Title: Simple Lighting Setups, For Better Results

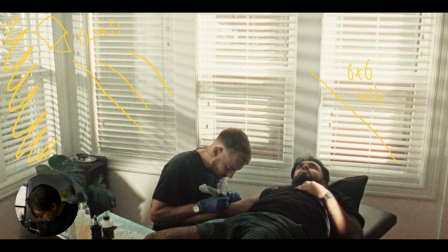And I have an ultra bounce just to get some return and some fill here because it was creating a pretty like silhouette-y look, which is not what I was going for. And that's pretty much it, what's lighting for the wide.
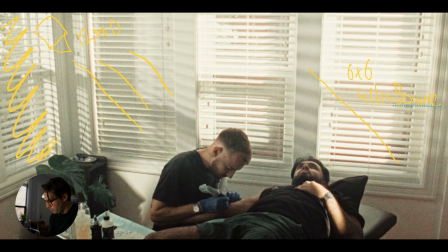Again, this was a documentary, so I wanted to be as natural as possible. And I think this setup really just enhances what the space was already doing, because as you can see, it's really bright. He has a lot of windows in here.
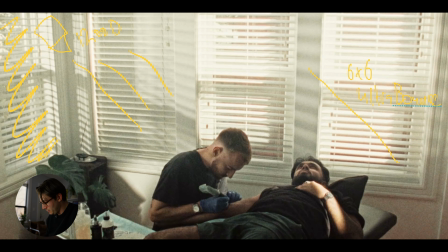So really all I'm doing is just blasting in enough light so I can get enough output on my subject while still kind of exposing for the outside and the windows. But what I also have is I have a 300D with a spotlight mount.
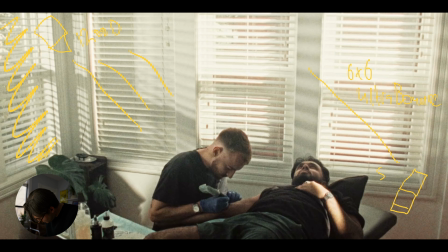We'll pretend that's my little spotlight. I'll just call this one spotlight. And I'm getting a little slash of hard light here on his arm.
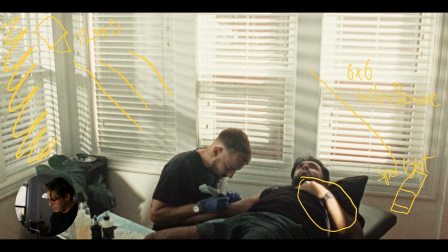And I think just like a little subtle detail like that just kind of like adds a lot more interest into the scene. And especially for this, where as you can see, like it's a bright daylight, it's a bright day, there's a lot of sunlight coming in.
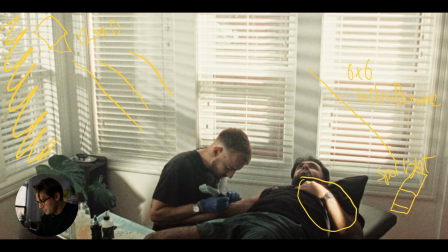It just looks a little off to me when everything is really just like soft and diffused. I mean, obviously if that's what the project calls for, then that's fine. I think adding some bursts of hard light can really just make the scene look a lot more interesting.
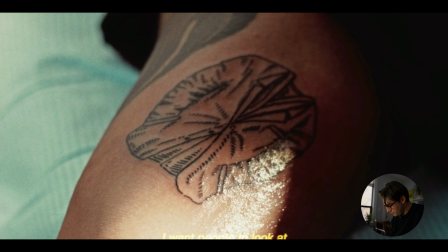So again, this is the one of the tight insert shots from this project. And from what I was showing before, I'm doing the same thing where I have the spotlight
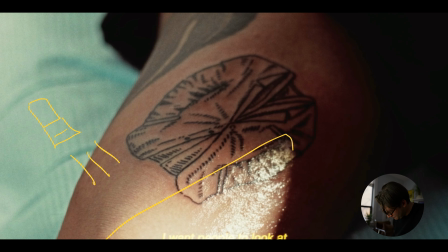and it's adding just a pop of hard light here. And this was about a tattoo artist, so we're revealing the tattoo now. And I think this just brings so much more interest into the shot. And you can see like the
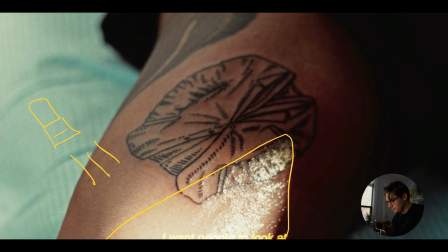reflectiveness, because he puts that like water on, or I'm not sure what it is actually, like after you get a tattoo. And it just brings a lot more to this than if I didn't put any hard light in and it was just kind of this soft light over his arm.
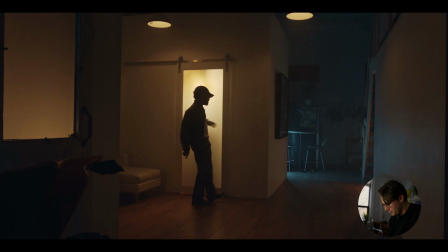Okay, so this still is from another music video that I shot a few years back. And I think this is a good example of when people say light the space and not the face. So the first light, I have it behind this closed kind of frosted door. And I believe it's like, I think it's like a 600D.
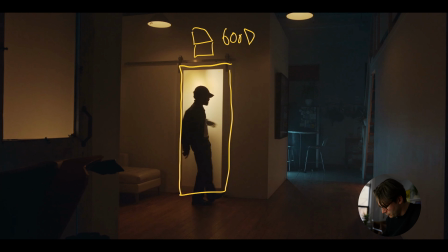And I'm just blasting that almost full output through the door. And the reason I kind of have it on full output is because I think I had it about like halfway, but I just wasn't really getting that like refined silhouette, which is what I was going for
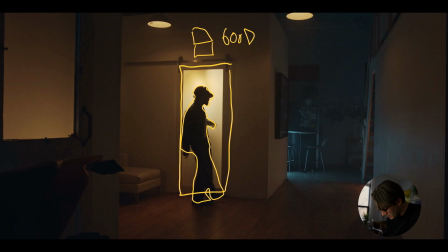this kind of look. I just wanted him to kind of be a silhouette, like walking back and forth in this like mysterious looking loft. And then I'm doing the same thing here behind this frosted door.
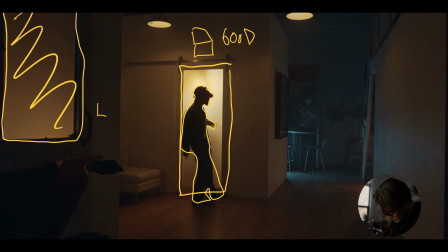Yeah, that's either that's like a 300D, I believe. I don't have it on as high as an output as the 600D, just because I wanted this one here to kind of be the focus.
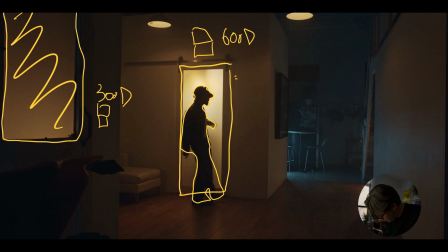And then back here in this kind of like kitchenette area, I think I just have a Titan tube.
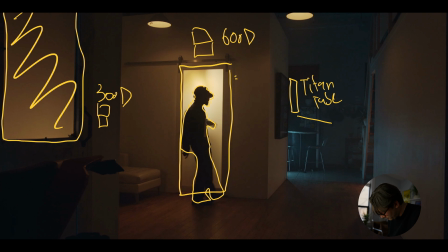And I have that on like a cyan color, just to kind of create some color contrast from the main area here. And I think that was a nice look.
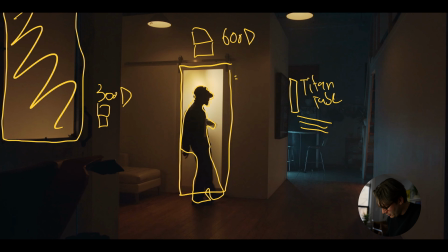And also kind of and then also to kind of seal it off, luckily the studio we're using, it already had these little fixtures here and they had smart bulbs in them.
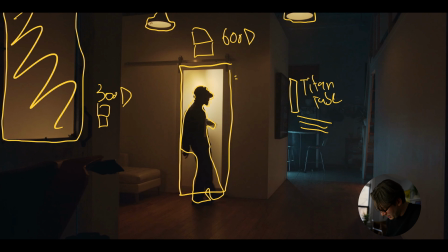So I just changed the color temperature to the same kind of tungsten look that we were using. And I think these two lights here specifically really just like add some nice little details that really just tie an image together.
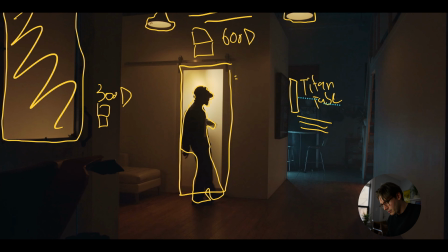So this is probably one of the more complicated setups than what I've been showing, but like if you really break it down, like it's quite simple. I think we set this up in like 20 minutes or something. Like, so this is a still from that same music video, and
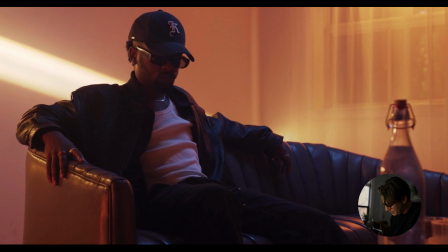this scene might look a little complicated lighting wise at first glance, but it's pretty easy. So I think I only lit this with Titan tubes. We wanted the majority of the scene to be this like orange fiery look with like hints, with like pops of blue.
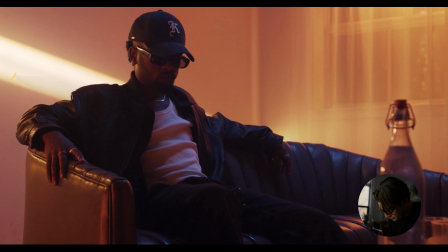So I believe what I did was I have like 2 Titan tubes kind of like clamped together, and I'm shooting it through like a 4x4 opal,
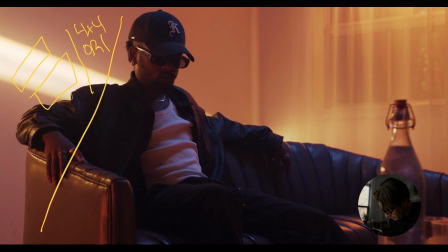and I kind of have that on this side here. So that's kind of just like filling the room. It's getting a nice look on his face, like the side of his shirt, the side of the couch. And then where this sheer is,
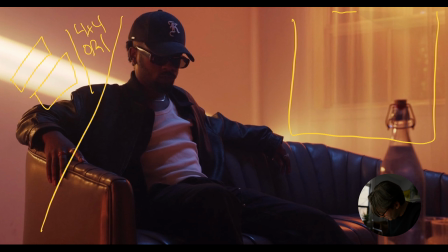and the window, I have a Titan tube clamped to the top of the window frame, and I have that on that same orange color because this was kind of falling into darkness. And I think that this really this light here really illuminates this nice sheer,
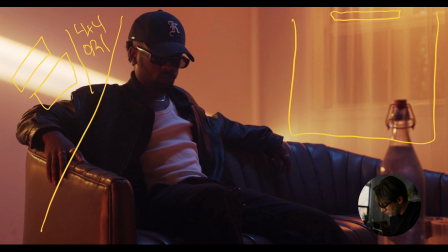and it just brings a lot of texture to the environment. And then for the pops of blue here, I have another Titan tube and I have that rigged above him.
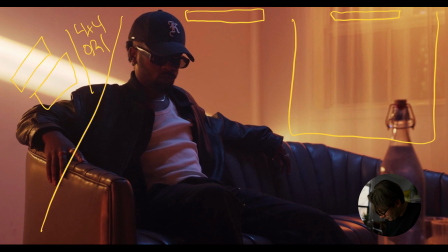And then I just have, I believe I have a cutter or a 4x floppy just on the back of it. Sorry, I don't really know how I'm gonna draw this. So that's the 4x floppy, that's the Titan tube.
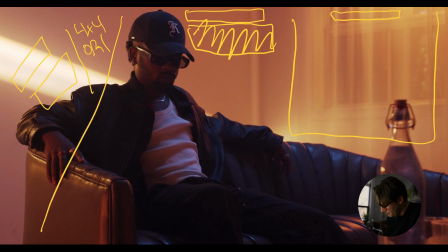And the reason I have that is so the blue isn't hitting the wall here. And you can tell it kind of is still because this little section here looks kind of magenta. But yeah, I kind of did my best with the tools that I have to make sure that the blue wasn't hitting the background,
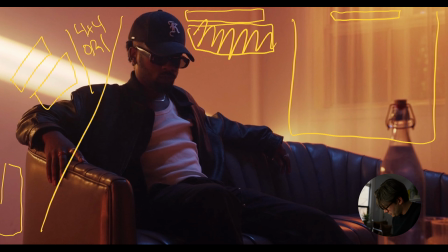so we really get that nice color separation, which I think we did a pretty good job of. And then the last thing here is I have this slash of hard light. And again, I'm using a 750 Leica to do this.
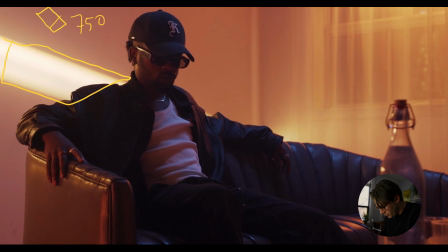And this was kind of a last minute decision before we started rolling, just because I felt like the scene was missing something. And I think this pop of hard, this ray of hard light just really added a nice texture to the scene.
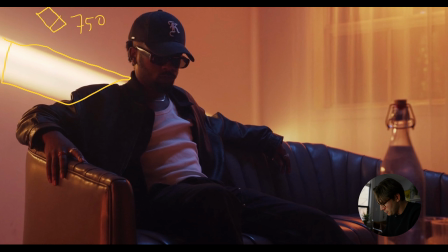And especially for something like this, where a music video where you can kind of do whatever you want. It's this is the time to kind of be experimental and try new things.
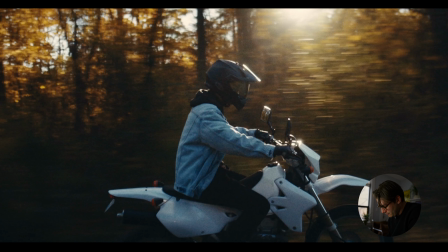And I think this light here really added some nice texture to this scene. Okay, for this last one, this is a still from that previous spec commercial that I was talking about. This isn't really a lighting setup, but I think it was just worth talking about.
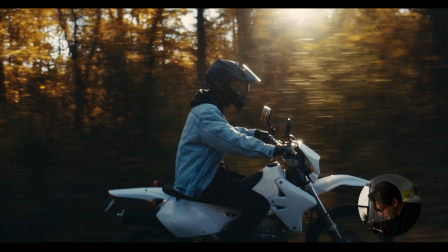So as you can see here, he's riding his motorcycle and the sun is beaming through the trees. And we're getting this nice outline on his helmet and his bike, but we're also getting a pretty big flare.
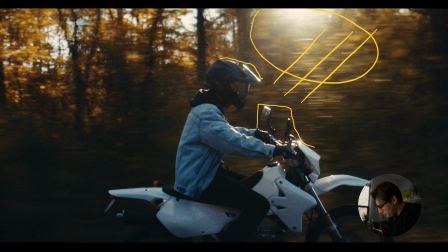And in the actual shot, I'll play it here, you can see that it flares the lens.
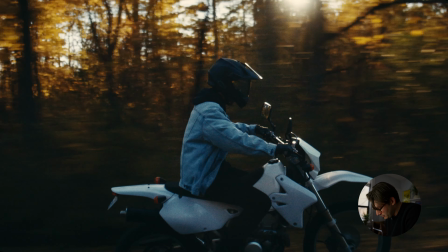It flares the lens a lot.
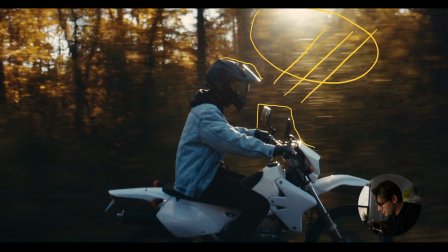And a lot of time we'll use eyebrows or mats to get rid of flares, but your job as the cinematographer is really to try to create a mood. And personally, I liked these flares, and I thought that it kind of enhancified the dreamy look that we were going for this entire project.